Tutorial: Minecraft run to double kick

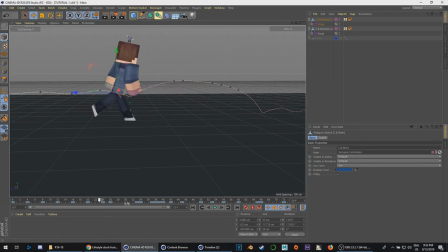I make a keyframe, and then I kind of work from there, and I try to like see, try to make the curve as curvy as possible, as smooth as possible, not so jagged. And then I usually like to, once I get to that point, I move all the body parts to I pose it to the part where, like that he should be looking at the highest point.
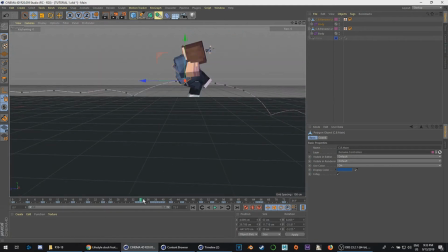And then at the end, I like to go to my torso, and go and basically move it to my point where I land. Which is what I did in the speed art or speed animation as well. Probably noticed. And then after that, I do the in between stuff.
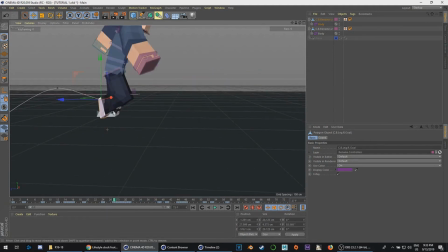And usually what I like to do is, because he is on his left leg, and he's jumping on from one leg.
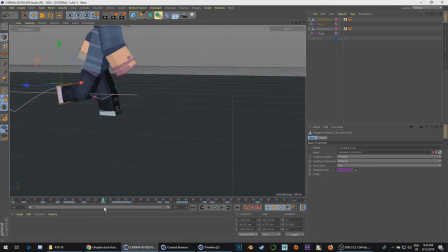Usually if you look at jumps, and also I recommend looking at references for a lot of your work. But anyways, when you do jumps with one leg, you usually swing your other leg forward to help push yourself forward. That's what I worked on here. I swung my right leg forward and kept my left leg on the ground for the actual push off.
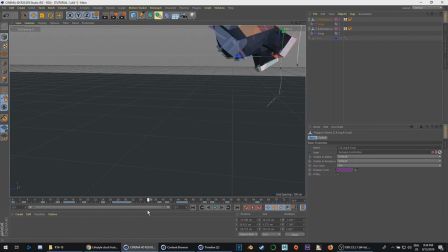And then my left leg kind of just catches up while my right leg just stays up as high as it can.
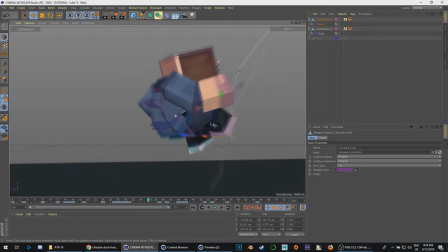And then I obviously, usually when it comes to jumps, you usually want to work with your upper body as well, and your torso.
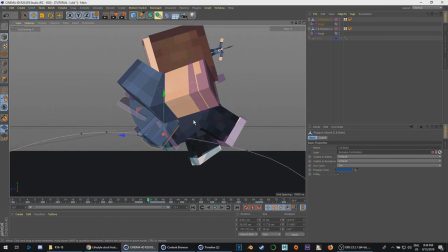You want to rotate it. If you would do jumps where they, at least for this one specifically,
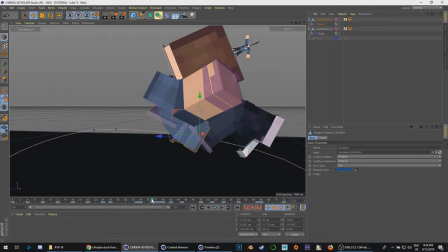you want to make everything get as crunched as possible to exaggerate the kick.
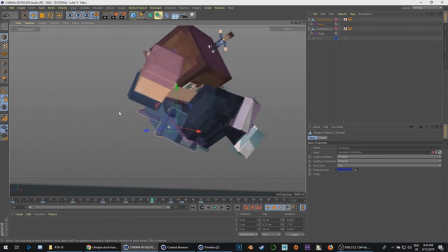The more curvy you make it, the more exaggerated the end point will be.
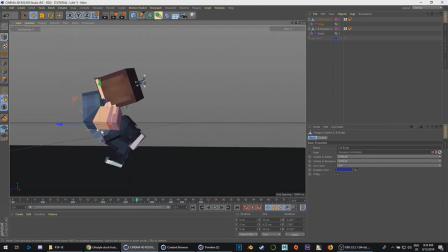And because I decided to make him look like he was clumsy, I ended up making him try to straighten out late. So after 37 is when I started to straighten out. You want the exaggeration to be as quickly, or you want the movement to be done as fast as possible, especially with kicks and punches, because you want them to hurt.
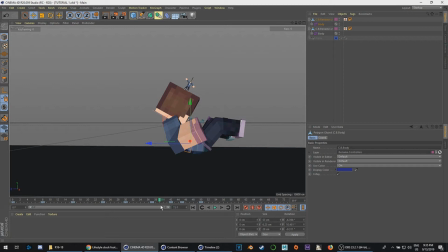You don't want them to just you don't want to just touch somebody. You want to hit them hard. So usually when you want to do stuff like that, you do it quickly, do it as fast as possible, so in the least amount of frames you could. So I would usually do it for a kick. It's usually 2 or 3 frames, but you want to exaggerate the first pop.
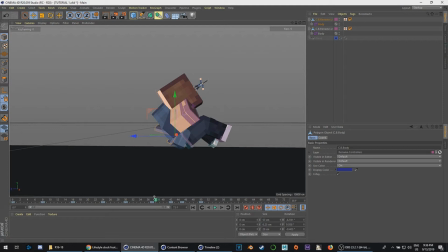There's pops in the beginning of a punch, and then at the end it slows down. So that's where the initial force is going to come from, the pop. So usually the pop is a 1 frame after the anticipation part. You anticipate, and then you pop 1 frame after the anticipation, and then you slow down over time, basically.
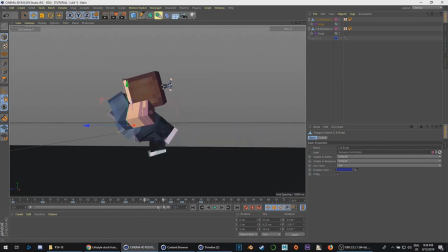But I didn't really exactly do this here because of the fact that I was making it so he was supposed to look clumsy.
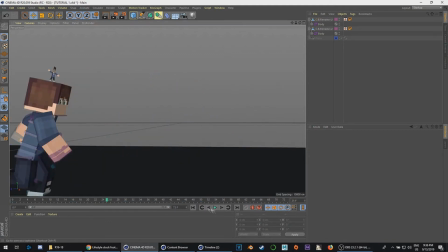He wasn't meant to look like he was doing a lot of power. So instead I made him look like he was just kind of straightening out, and then he just fell on his back.
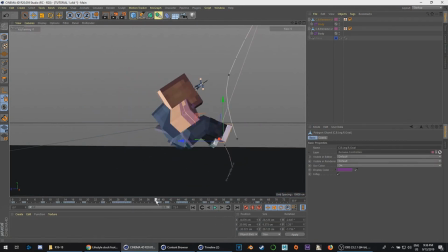But I would recommend do an initial pop movement, here, I can do it right here.
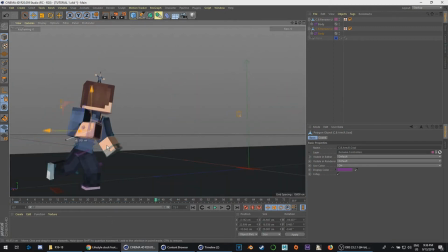So basically, let's do this kind of thing. So 38. So let's see, he anticipates from, or actually, let's be like this. It'll be like that. So he anticipates like that, and then usually the pop frame would be, let's see.
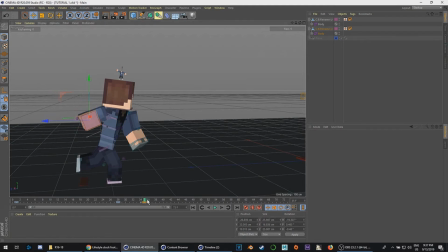Pop frame would be over here, 36, 1 frame in. He goes like that. So boom, and then he goes forward.
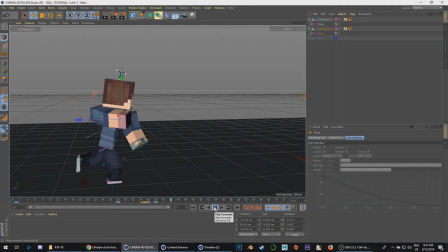So it's like kind of like this. So he's anticipating and then boom. Anticipating and then boom.
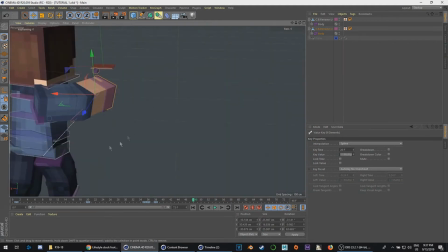Kind of thing. Obviously, that's just the hands. I'm going to have to do shoulders and stuff like that too. But that's kind of how usually you want to do punches and kicks.
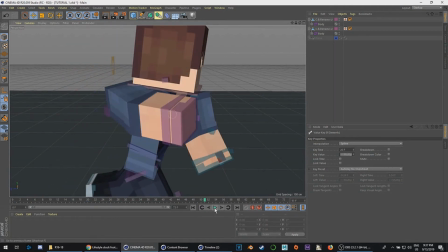You need anticipation, and then obviously you want to pop. Pop is the biggest part, most important part of most things.
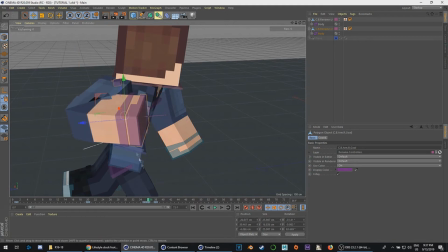You could exaggerate it more if you want, or less if you really want. But that's really up to you.
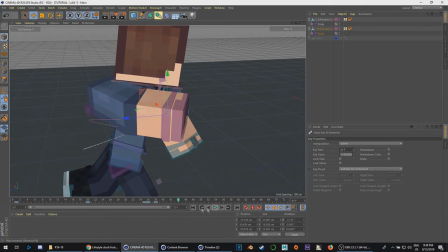Obviously, this is a little too slow, so pop. But the pop should be a little bit faster for this one. So, boom, like that. That would be like a fight.
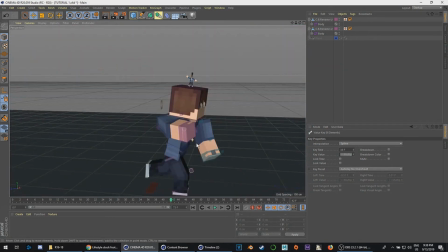That's kind of how you do kicks in general.